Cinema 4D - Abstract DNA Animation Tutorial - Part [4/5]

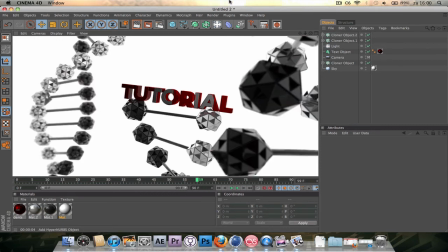This is actually a quite vital part of your 3D editing, is previewing. Just preview, and only when you're happy with it you start to render, because render times can go pretty long when you
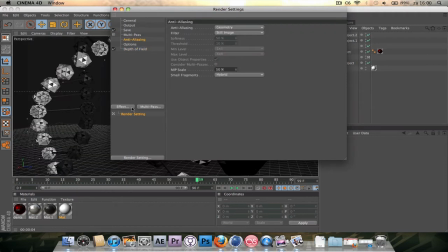add an anti-aliasing and add some global illumination, etc. But we're not gonna go for the global illumination on this tutorial because
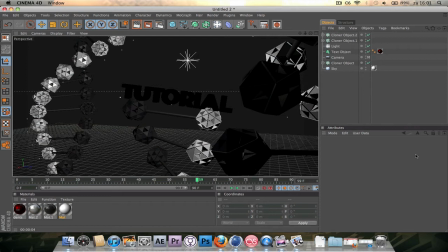it's an animation of about 150 frames at 50 frames a second, and it might take a long time with global illumination checked. What we are going to do is add another light.
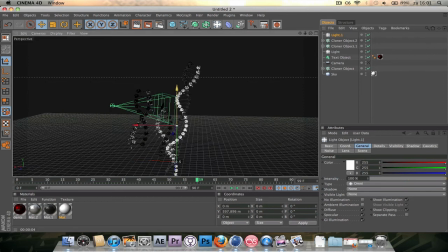Let's get out of the camera real quick. Place it behind the middle DNA strand, a bit closer, and let's put this to a soft shadow and
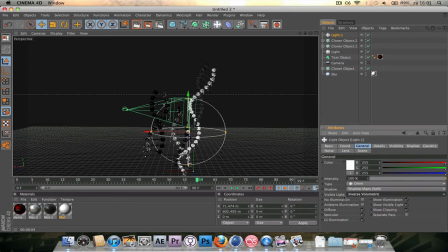an inverse volumetric visible light. Leave the rest of the settings as is.
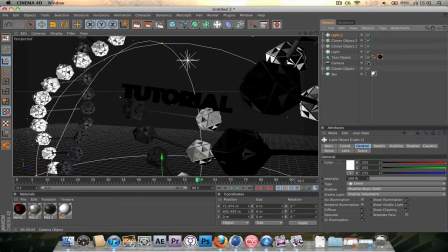Yeah, the color is good. And let's see what this looks like. Back a bit.
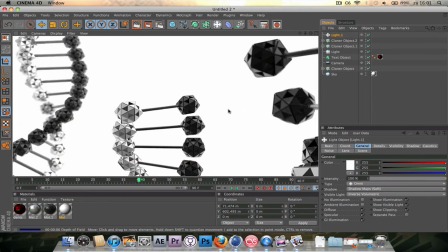It didn't really do that unbelievably much, but it gives a bit of a softer backside. Let's see if there's any difference. Yeah, it makes just that bit more more easy on the eyes, which is good.
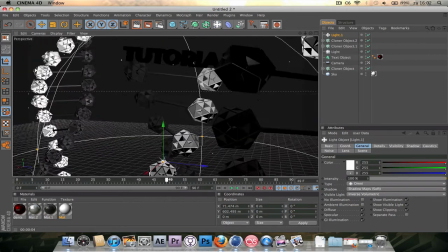So let's just leave it at that, and we're done with this one.
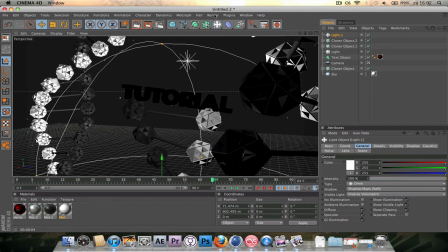So before I shut this part down and go to the part in After Effects, we're just going to go to render settings,
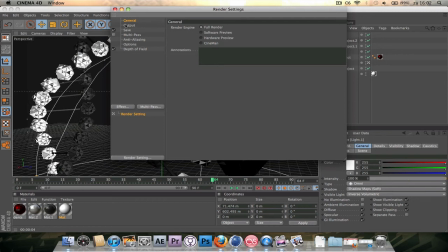and I'll show you how to render real quick. General full render, just leave it at that. Outputs, we just set the settings in part one. Width, heights 120 by 720. Resolution is 72 dpi. You're not making a picture for print. If you're printing, you gotta turn this to 300, but we're not.
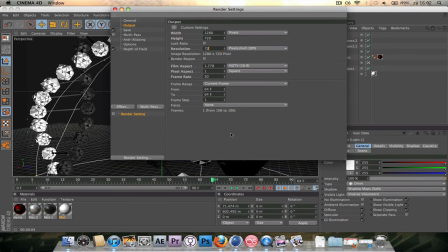We're making a video for web, so keep this at 72 dpi. Film aspects, that is HDTV 16 by 9. Pixel aspect ratio, make sure it's square. Then frame range.
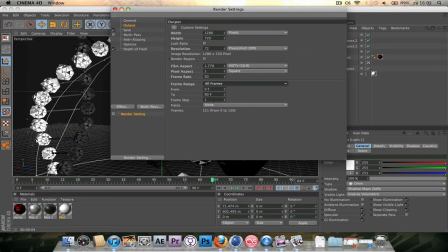All frames from 0 to 90, frame step 1, fields none, that's good.
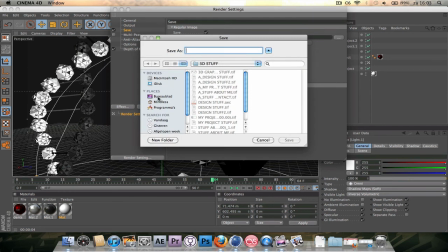Let's make a little place to save it on. And I just made a separate file, yeah, it's here. Products, let's call it that.
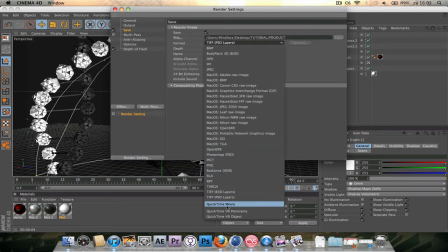Save, and make it a QuickTime movie, depth 8-bit. We don't need this. If you know how to use it or want to use it, but I don't really want to use it at this thing.
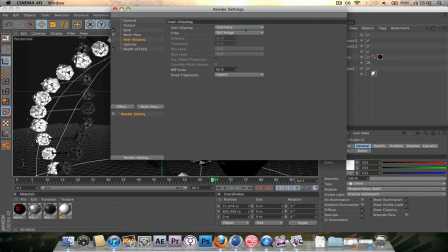Let's leave the multipasses out as well. Anti-aliasing to best. And let's put the filter to animation, and let's just do it. Do a 4x4. If you go into 8x8 or 16x16, your render times will become ridiculous.
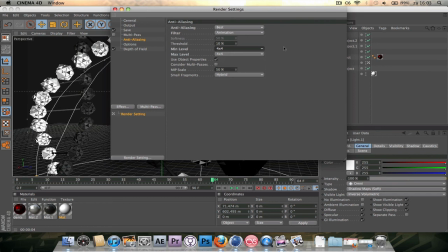4x4 is pretty good and renders pretty fast as well. Threshold 10%, that's good. Options, leave it as is. Depth of fields, just leave that on. And we're not going to use a global illumination, so let's just close this and hit render.
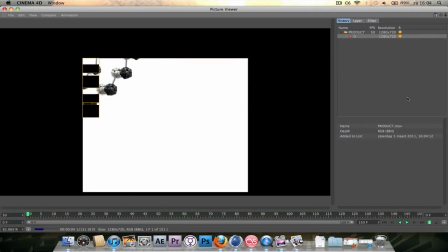Well, I'm not letting you wait through all of this, so I'll see you at part 5.
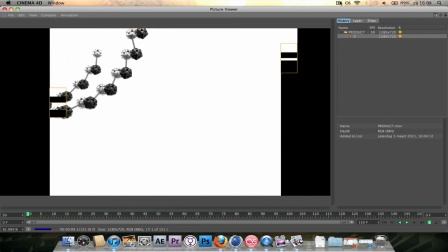I'm Martin, see you at the next part.